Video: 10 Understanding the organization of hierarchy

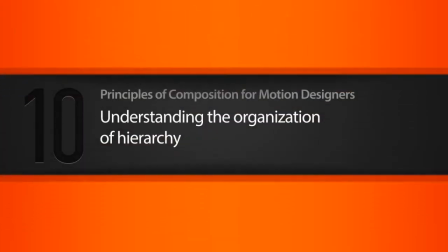[0:01]
In this lesson, we will talk about the role that hierarchy plays as a means of organization within our composition.
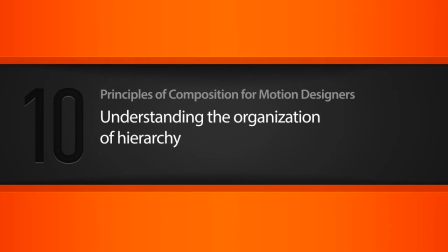[0:11]
Okay, so I'm over here now.
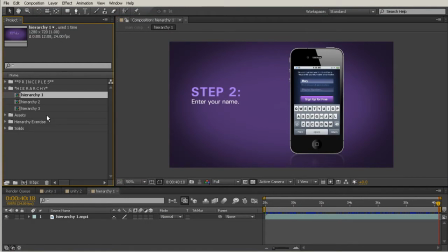[0:13]
We're kind of out of our principles bucket now that we've talked about all of those, and hopefully you have a little bit better understanding of what some of those principles mean. And now we're moving on to hierarchy. So what is hierarchy, and why haven't I classified it as a principle? Well, hierarchy is the order of importance in a group. In design,
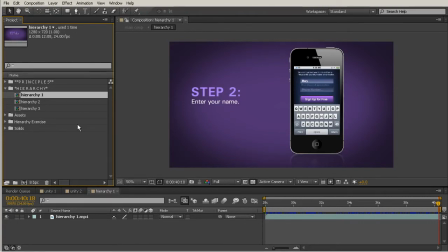[0:32]
we use hierarchy as a means of organizing information so that it can be composed in the best way to communicate our message. So hierarchy really isn't necessarily a principle, it's simply an organizational element to organize those principles that you're using.
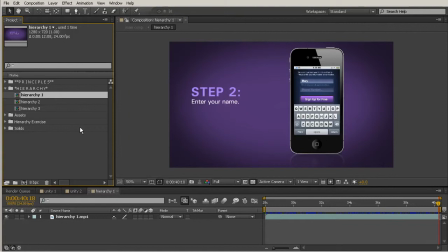[0:49]
So your principles can either enforce or maybe kind of weaken the hierarchy that you create. So let's talk about how we can use those principles to create a hierarchy within this composition that you see right here.
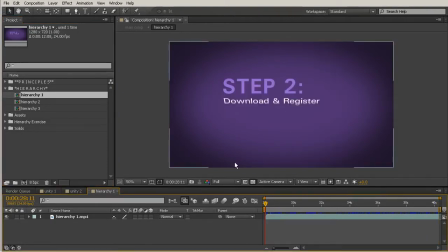[1:04]
So the order of importance here is which step, obviously, that this is. This is the most important thing, the first thing that you look at. And as I scrub through there, the way that this text is introduced is going to be in the order that you would continue to read that.
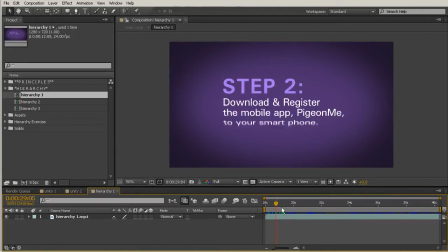[1:23]
So just scrubbing from 28 to 30, you already see that there is a big difference in what's the most important and the order that you're supposed to read it in. So we read step 2 here first, simply because it's the largest and it's at the top.
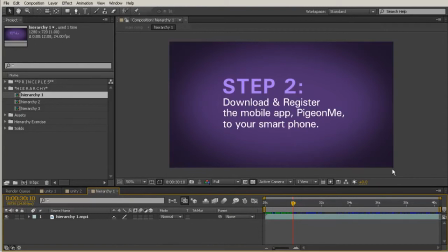[1:38]
So if my step 2 was down here at the bottom or maybe over here on the side, might not be as effective, especially because this is motion design. If this was oriented on its side, it's not going to be as easy to read as if it was on some sort of a print document that you could maybe kind of rotate around a little bit.
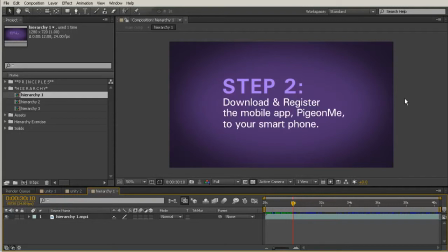[1:55]
So keep in mind that when you're designing for motion, you're not designing for print. People don't want to crane their necks to see what they need to read on the television. If you have it over here on the side or turned on its side or something, it's going to feel
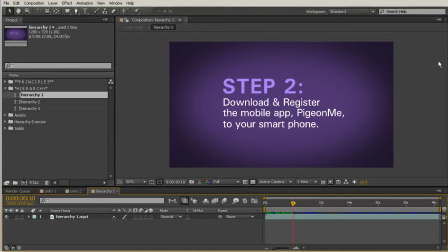[2:10]
just maybe like it's not communicating as best as it could for the motion sort of avenue that you've taken your message down. So let's continue to scrub forward here.
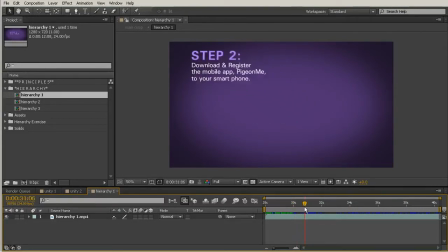[2:25]
And it appears that as this kind of scoots over here into the left, it becomes less important. We have all this negative space here now. It's still the only thing on screen, but we've allowed for all of this space to let us introduce another element.
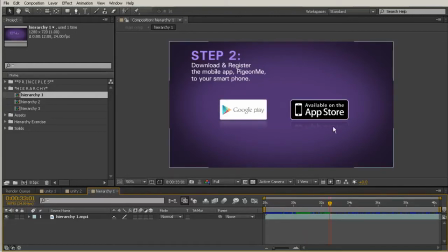[2:42]
So as I continue to scrub through, we have these two new elements. And because we've already read this, we are now just going to look at these two icons that we have here. Then we also have some motion come in here. You choose one of those options, and then our text moves down.
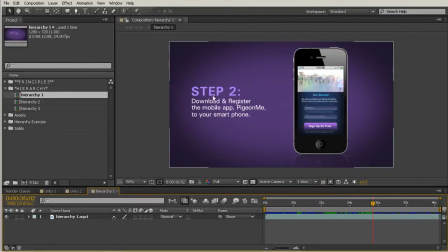[3:00]
So now this has been realigned so that the text kind of lines up with our phone that's animated in.
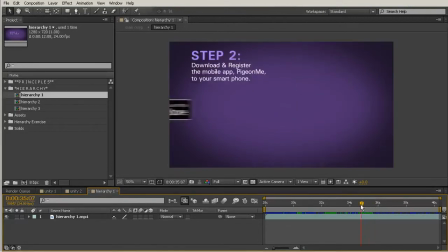[3:06]
Now, the hierarchy in this starts out as the text being the most important. Then it's animated away, and the icons become more important. Then as they animate away, even though our text is still there,
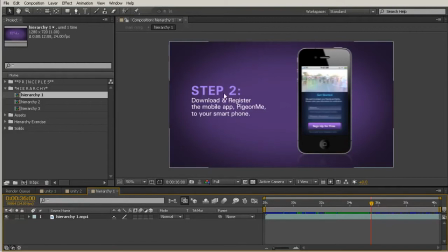[3:21]
it keeps its same size, so now our phone is the most important thing.
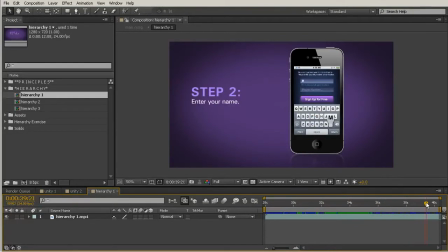[3:25]
Then we continue to scrub through, and now we have this hierarchy. As this text begins to change, you come back over here and start reading this, because that disappears, the new text comes in.
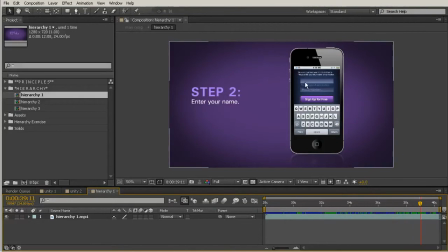[3:42]
And it comes in just before this begins to animate. So we have kind of this interest here, maybe kind of moves away just a little bit because nothing's happening on the phone screen. Okay, so let's move on to our second example. Go ahead and double click that hierarchy too.
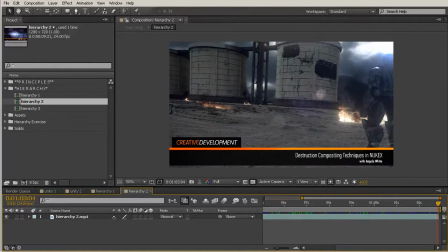[4:01]
And now let's talk about the hierarchy of this shot and kind of how it relates to the text and image that you see here.